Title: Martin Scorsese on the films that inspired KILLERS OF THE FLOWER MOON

Hello, I'm Martin Scorsese.
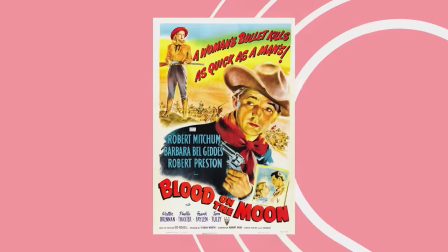0:03 Blood on the Moon. It's a 1948 Western. I've always loved it, and film lovers today would describe it as a noir, a Western noir.
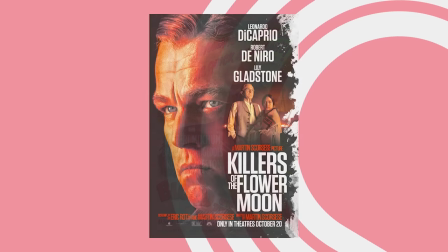0:12 This picture was very much on my mind when I was thinking about the film I made, Killers of the Flower Moon.
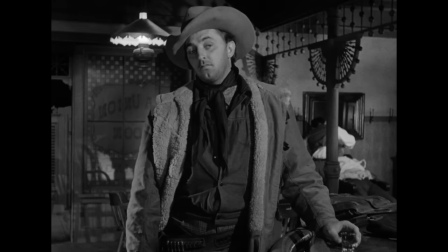0:17 The way that Robert Mitchum and Robert Preston were dressed,
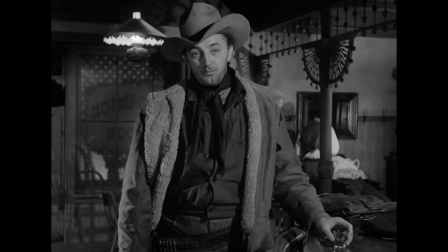0:20 the way they looked in the frame, really was a direct inspiration for me and for Jackie West, who was the costume designer.
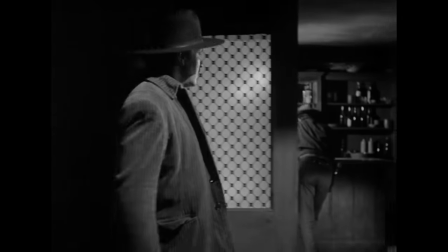0:27 But it was also a model for really how to approach the characters and their complicated relationships. There's a friendship between Robin Mitchum and Robert Preston in particular. They're very old friends. Mitchum seems to be in need of a job, and Preston, who's become a wealthy rancher, offers him one. And he appears to be a really likable person. I mean, when I saw the film, I was 6 years old and left this major impression on me because of this relationship.
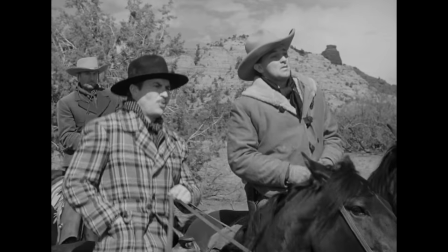0:51 Mitchum learns that Preston wants to help take over another herd by any means necessary.
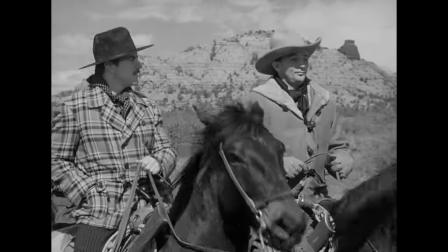0:57 So what does he do? He keeps working for his old friend so he can eat and make a living. Or should he do the right thing and betray his friend?
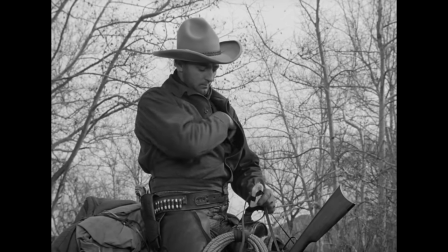1:05 As I say, I vividly remember being a kid watching this picture, and I thought that Mitchum and Preston were both so likable. Preston in particular, he had that Music Man feel about him right then. He was so winning. And when I saw there was a warm relationship between them, I was relieved. Because up to that point in the film, everybody seems to be actually very mean to each other.
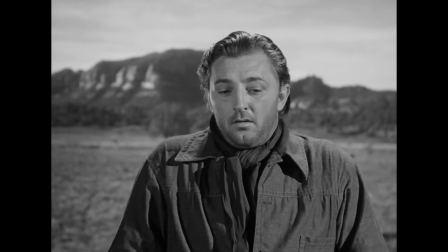1:24 And for a child, it was very, very interesting because I was used to seeing Westerns that were more traditional in a way. This relationship builds throughout the picture, and ultimately it comes into a confrontation,
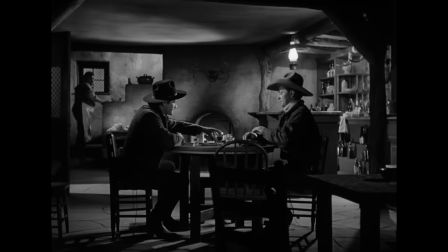1:35 and they get into a fight, this knockdown, drag-out brawl between Mitchum and Preston.
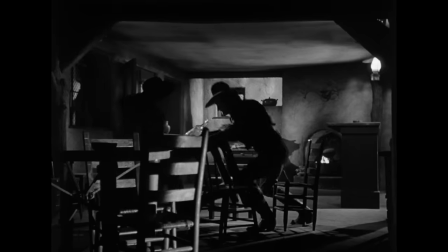1:40 It's an exhausting fight.
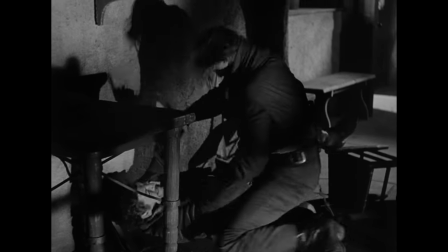1:42 It seems to go on forever, and it's very, very different from the choreographed fight scenes I had seen in other B-Westerns up to that point. And this was so upsetting to me as a child, so frightening in a way to look at.
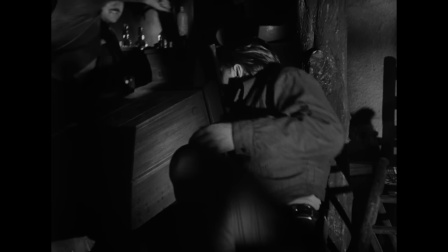1:54 It was just like in my life when the people that I cared about fought. For me as a viewer, as a child, it was no dividing line.
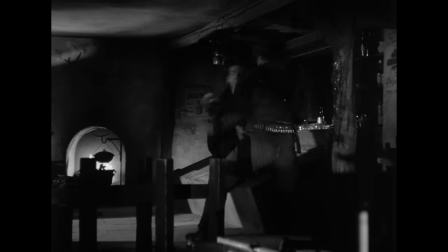2:00 I liked both of them. And art and life went on in the same way. Now, Blood on the Moon was Robert Wise's first big production.
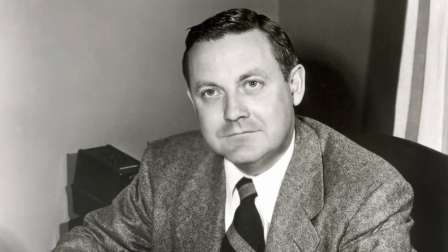2:06 And even though he said he didn't like the Western genre, he handled it beautifully. A lot of elements of what he did with Val Lewton prior to this slip into this film. For example, there's a night stampede right at the start of the picture. And Wise staged this very economically.
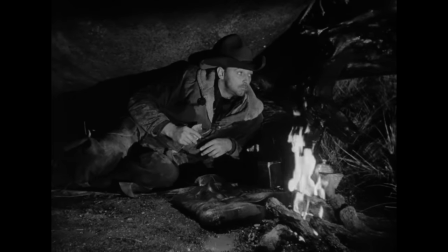2:20 He set up on Mitchum at his campsite. He cut to shots of running cattle.
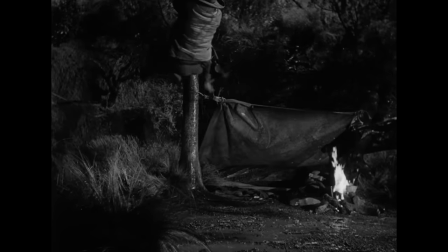2:25 Then he cut to Mitchum clambering up a tree. And that's shot from overhead, save from the cattle below him.
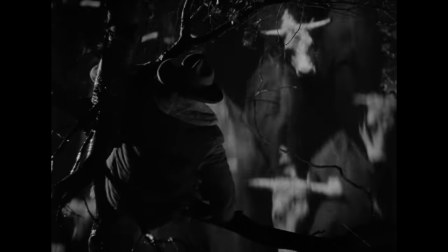2:30 It's a very interesting film, very surprising picture, I think. Last of the Line.
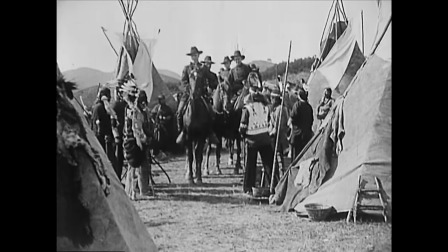2:35 When I first saw it, I think I was about 18 years old. It was at NYU, and it really stunned me. The final, genuinely shocking image in particular. Now, many of the earliest Westerns featured crude portraits of indigenous people. They're almost always played by white actors in terrible makeup and wigs and stock company costumes, but this picture is different.
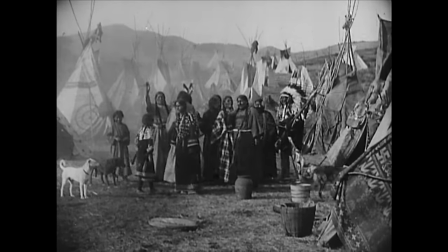2:57 Most of the indigenous characters are played by Oglala Lakota, who were brought down from Pine Ridge.
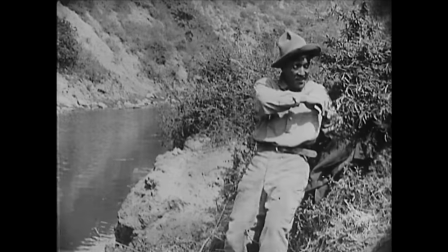3:04 And the lead role of the chief's son was played by the excellent Japanese actor, Sessio Hayakawa, who was a big star at the time.
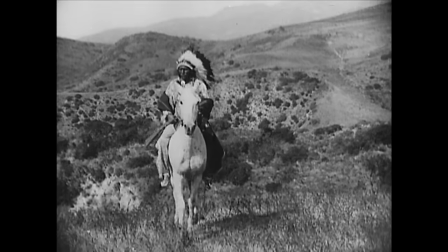3:12 But the key role of the chief, which is really the heart of the picture, was played so eloquently by a man named Joe Goodboy.
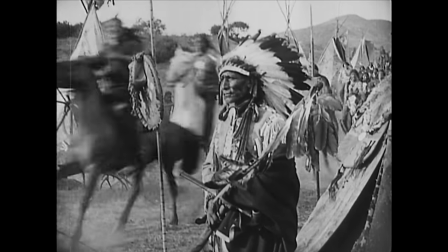3:19 He was 80 years old at the time, and he was a born actor.
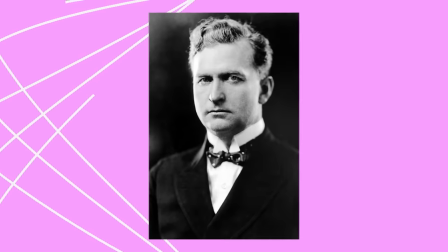3:22 Now, Ince also brought in experienced writers from the Miller Brothers' 101 Ranch Wild West show out of Oklahoma,
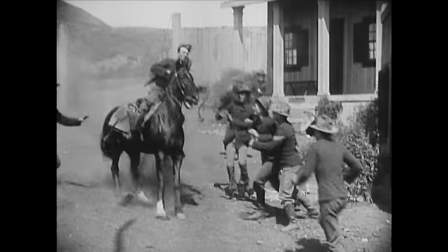3:30 which gave the film a further level of authenticity. The settings, the eloquence of the acting, the presence of the Lakota people,
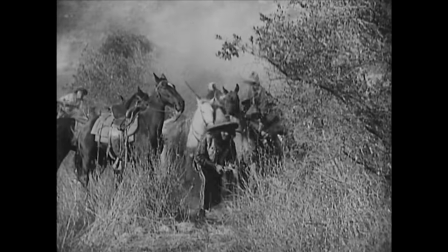3:38 the extras who really know how to handle horses and firearms, this all makes a difference. Last of the Line is such an unusual picture to come out of early Hollywood.
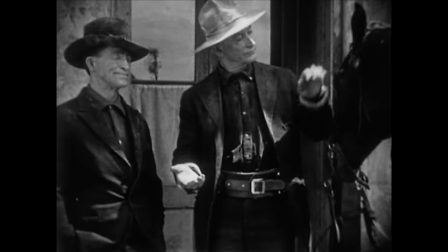3:47 Another unusual Western is called Lady of the Dugout, and it was one of the first pictures directed by W.S.
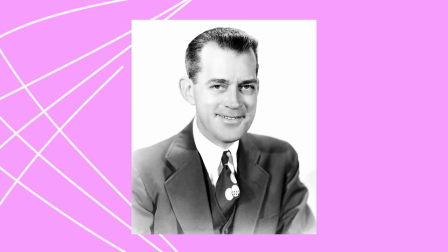3:53 Van Dyke, or Woody Van Dyke. Went on to do a lot of films at MGM. Now, regular TCM watchers might know the 1951 Columbia picture, Al Jennings of Oklahoma,
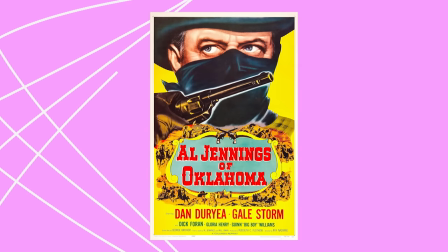4:03 which starred Dan Duryea in the title role, and Dick Foran as his brother Frank.